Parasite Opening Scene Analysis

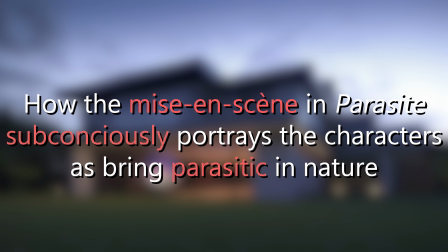0s
Hello, I'm Ryan, and today I'm going to be talking about the movie Parasite, and more specifically, I'm going to be analyzing the mise-en-scène and illustrating how it subconsciously portrays our characters as being parasitic in nature.
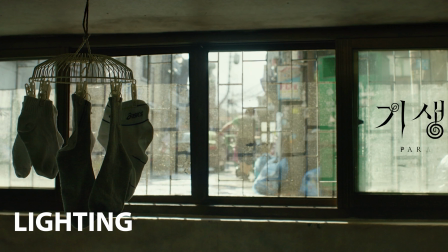15s
So first, let's take a look at the lighting of the opening scene. We start with this opening shot where our protagonists are shown to be living underground in a semi-basement.
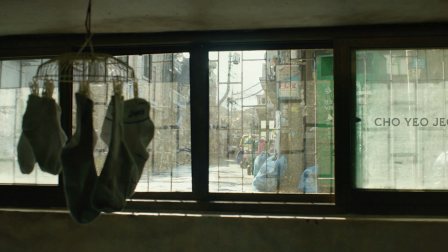29s
The lighting in this shot shows us how the outside world is brighter and cheery while the family is living below in the shadows of the world.
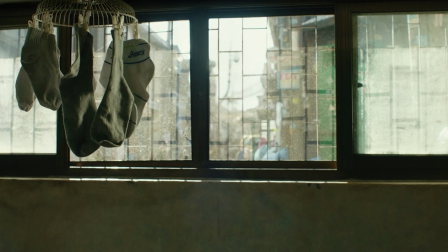38s
This camera move reveals Kevin, who only has a little bit of light shining on the top of his head, but his face is obscured in the darkness.
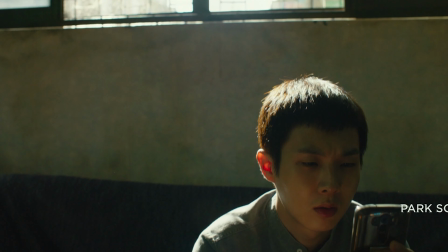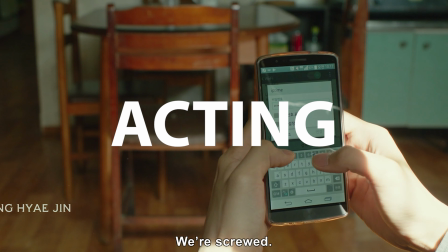59s
This brings us into our next category, acting.
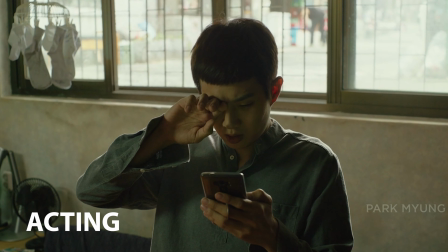62s
The first thing that we see in this opening scene is the family leeching off of their neighbor's Wi-Fi.
야 기정아, 야 윗집 아줌마랑 IP 타임 암호를 거셨다 드디어.
And their acting tells us that this isn't their first rodeo, as they already have another system in place,
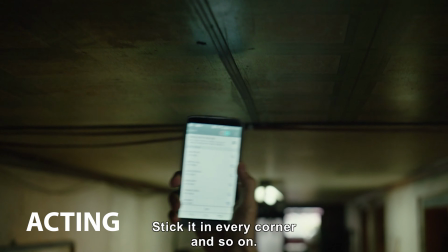82s
much like a parasite would, to find another host.
높게 들어야 돼, 높게. 구석구석 사사시듯이 해야 돼.
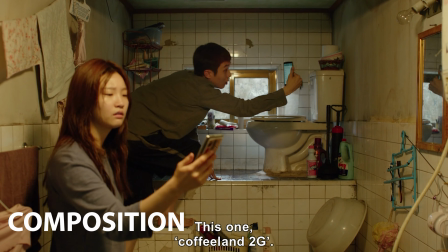94s
Moving on to the composition of this scene, when Kevin finally does find a new Wi-Fi network,
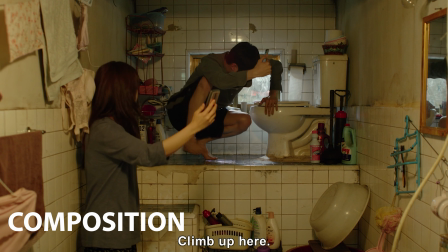101s
it happens to be next to the gross toilet in their bathroom. But like parasites, they don't care that they have to be near a toilet to get what they need. Just like a parasite, like a tapeworm, that it doesn't care that it has to live in a shitty situation, literally,
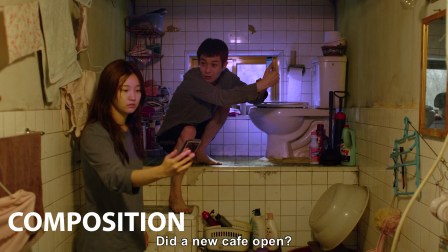120s
that it needs to get what it needs. The symmetry of this shot points our attention towards this confined space that makes us feel claustrophobic in this grimy bathroom.
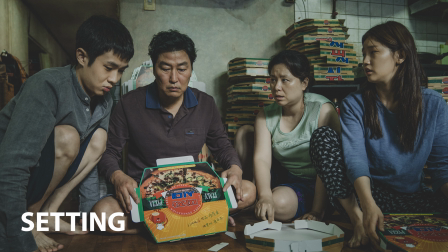132s
As shown before, the family lives in the low level or bowels of a building,
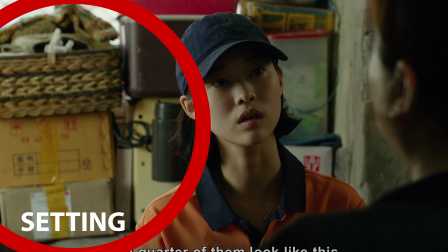137s
much like a parasite, like a tapeworm, would inhabit the bowels or digestive tract of a creature. This setting also conveys to us that they are low on the food chain and that they are not apex predators. They're surrounded by trash and filth and don't have a lot of space to live.
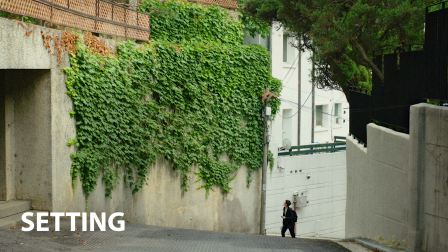153s
In contrast to this, later in the film when Kevin is seen going to the rich family's house, he is first seen walking up stairs
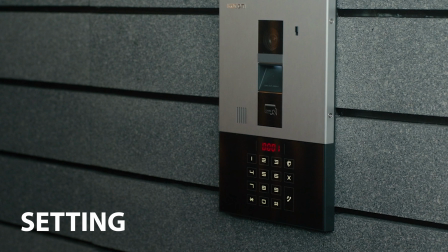163s
rather than retreating down into his normal house.
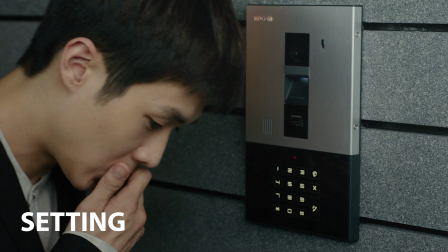169s
In this scene, he's framed as being this small foreign object entering this bigger system.
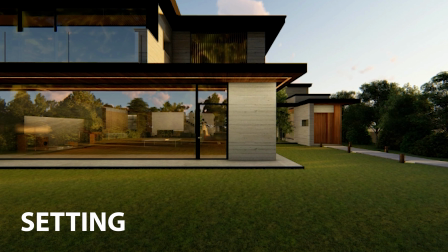177s
He's dwarfed by the size of the rich family's house. This new family is rich, they live in a very clean environment, and they have a very big space high up above everyone else,
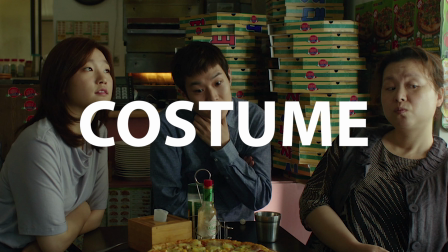188s
pointing to them being the apex predator that a parasite might want to inhabit.
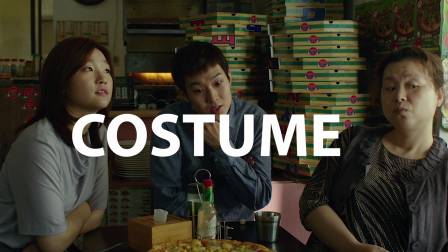193s
This brings us into costume.
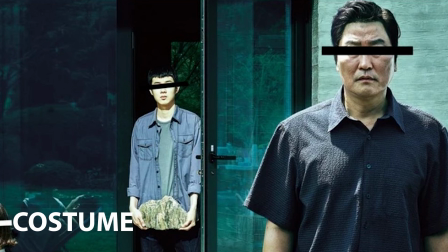195s
The family is almost always seen wearing these muted earth tone colors to help them blend in with their environment, much like a parasite might want to.
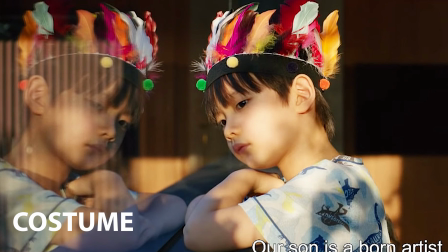205s
In many scenes, their clothes can be contrasted with the people they parasitize, such as the rich family, who are often seen wearing bright colors,
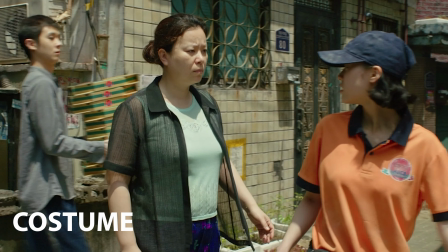214s
and in this opening scene, the pizza girl.
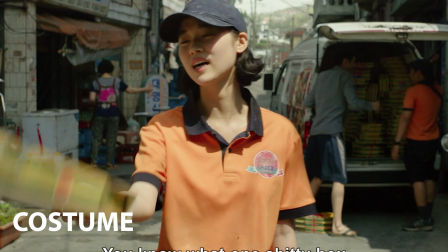217s
She is dressed in a bright orange shirt that makes her stand out from her environment like a fruit ripe for the picking.
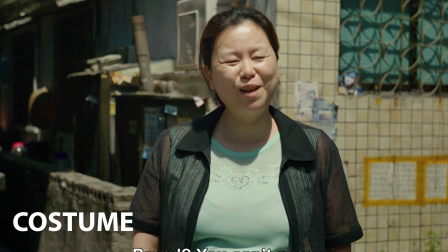224s
The muted colors that the Kim family wears can be seen as part of a strategy to sneak up and not alert the host.
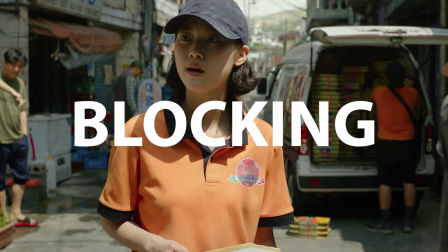233s
And this is exactly what they do as we get into our next area, blocking.
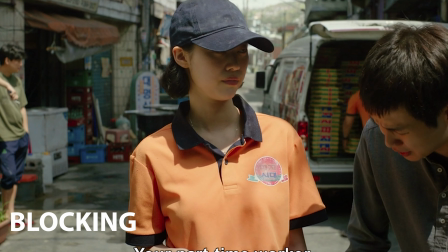239s
Despite the fact that their work wasn't up to the pizza girl standards, they still argue for more money and even try to leverage a job out of it.
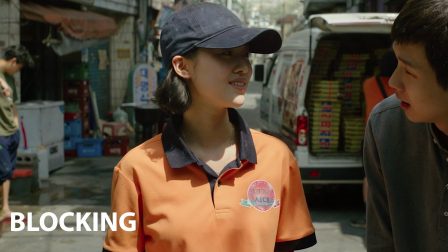247s
But the way they do so is very carefully choreographed.